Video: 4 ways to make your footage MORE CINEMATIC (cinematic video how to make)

In this video I'm going to share four ways to make your footage more cinematic.
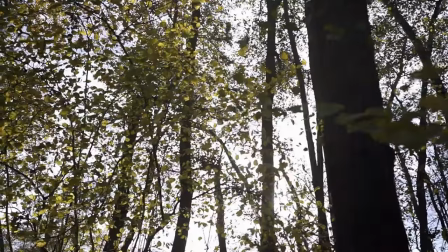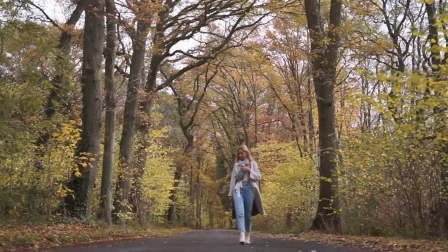Welcome back to my channel. I hope you're doing good. My name is Mike Hansen. I am a filmmaker photographer from Germany and I love cinematography and by this I love to create cinematic videos and this is why I want to share
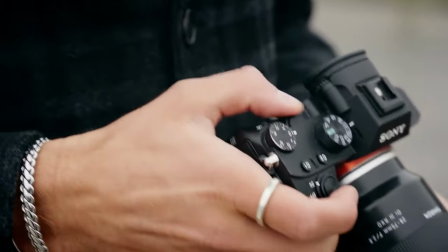32s
the most valuable things at least for me that I I learned the past two years that I am into filmmaking that helped me to create more cinematic videos. But before we start to talk about cinematic videos, we need to understand what cinematic actually means. And you've seen it over YouTube all the time.
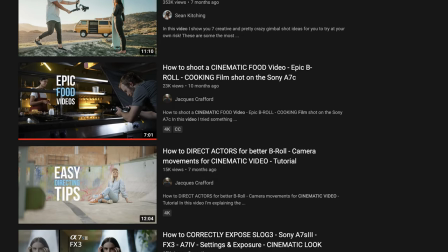51s
Cinematic video from, I don't know, from any travel trips, cinematic B-roll, cinematic anything, everything is labeled as cinematic. But what is cinematic actually? Can you define it? And actually, yes, you can.
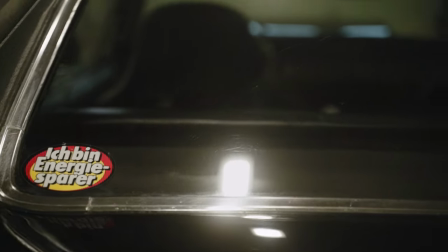64s
It is something that is not naturally seen by our human eyes in the real world. So for example, slow motion. Slow motion is something that we see as cinematic because we don't see this in our everyday lives.
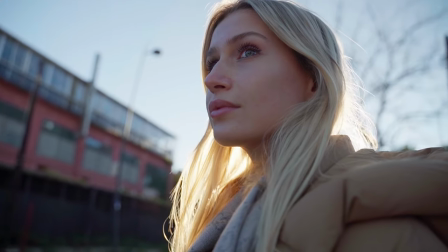78s
So automatically when we see something that is slowed down in the post-production, it has kind of a dreamy look and we just see it as cinematic.
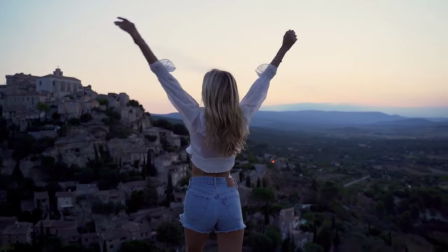86s
But you would never produce a complete film only in slow motion. I think that would be kind of weird but you can see it over YouTube all the time and I did it as well because it's just it just looks good but you have to be patient with this and you just can't overuse it that much because then it's not cinematic anymore and the
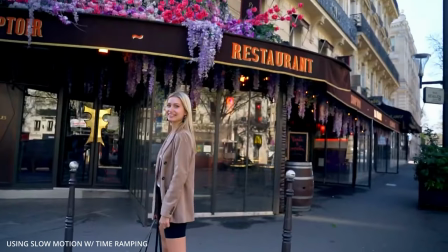107s
viewer can't really connect with the person from the film or the film in general because it's not natural.
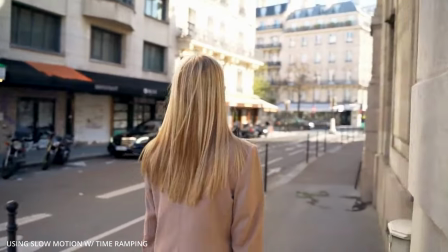114s
So we definitely have to use cinematic techniques in a way that it is still natural but it has this kind of dreamy look. So as I mentioned slow motion is just one thing that I want to talk about today. I have four topics prepared that I think can help you directly to get more cinematic videos. So we have already talked about slow motion so I don't want to go too deep into this topic and I also think that we have way more interesting topics in this video so I'm trying to keep me short here.
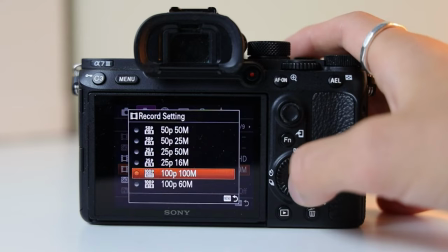145s
Slow motion is not equal slow motion so you have different frame rates and by this a different effect of the slow motion that you choose so we have normally and nowadays cameras 24 60 and 120 fps and i'm just focusing on these numbers you can have different numbers in your camera depending on whether you use ntsc or pal but for this video i'm just going to leave it at 24 60 and 120. so 120 fps is something that you want to use when you know that you're going to not slow your footage down in the post-production for something like this where i just sit down and talk towards the camera and 24 fps can be used for anything that you know you don't want to slow down in the post-production it don't always have
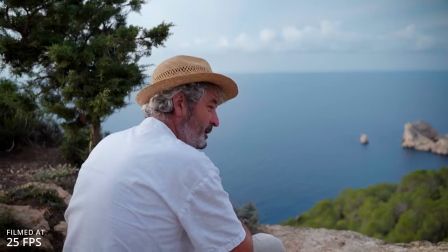187s
to be a talking sequence it also has a lot of good purposes in real-time playback sequences that you plan in advance for
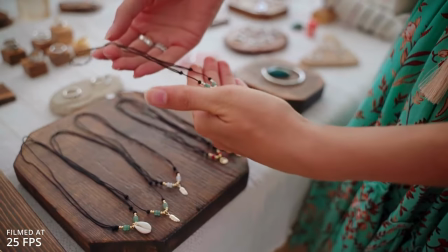196s
your shooting 60 fps is something that I would like to use when I shoot people doing everyday
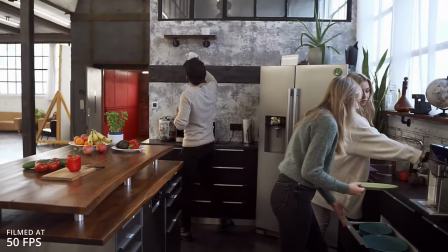204s
life situations just moving around and slowing them down by 50% already gives you
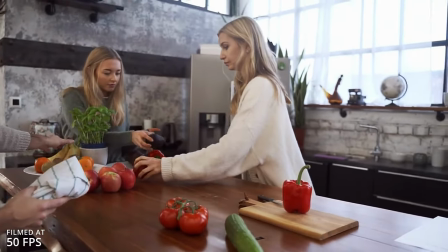209s
a really good cinematic look so 120 fps in contrast is something that is even more slowed down in the post-production can be
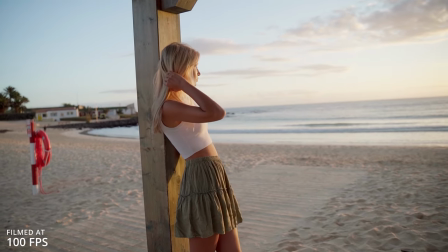219s
slowed down even more by 25 or 20 depending on ntsc or pal but that is something that you should keep in mind that 20 of
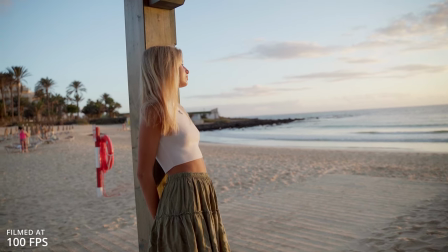227s
the real-time playback is really slow and can be kind of barring when you just show a daily life movement. It can be definitely helpful when you want to emphasize a specific movement
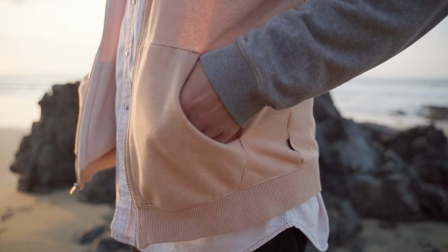239s
or a specific scene in a film and then it totally makes sense to shoot in 120 fps.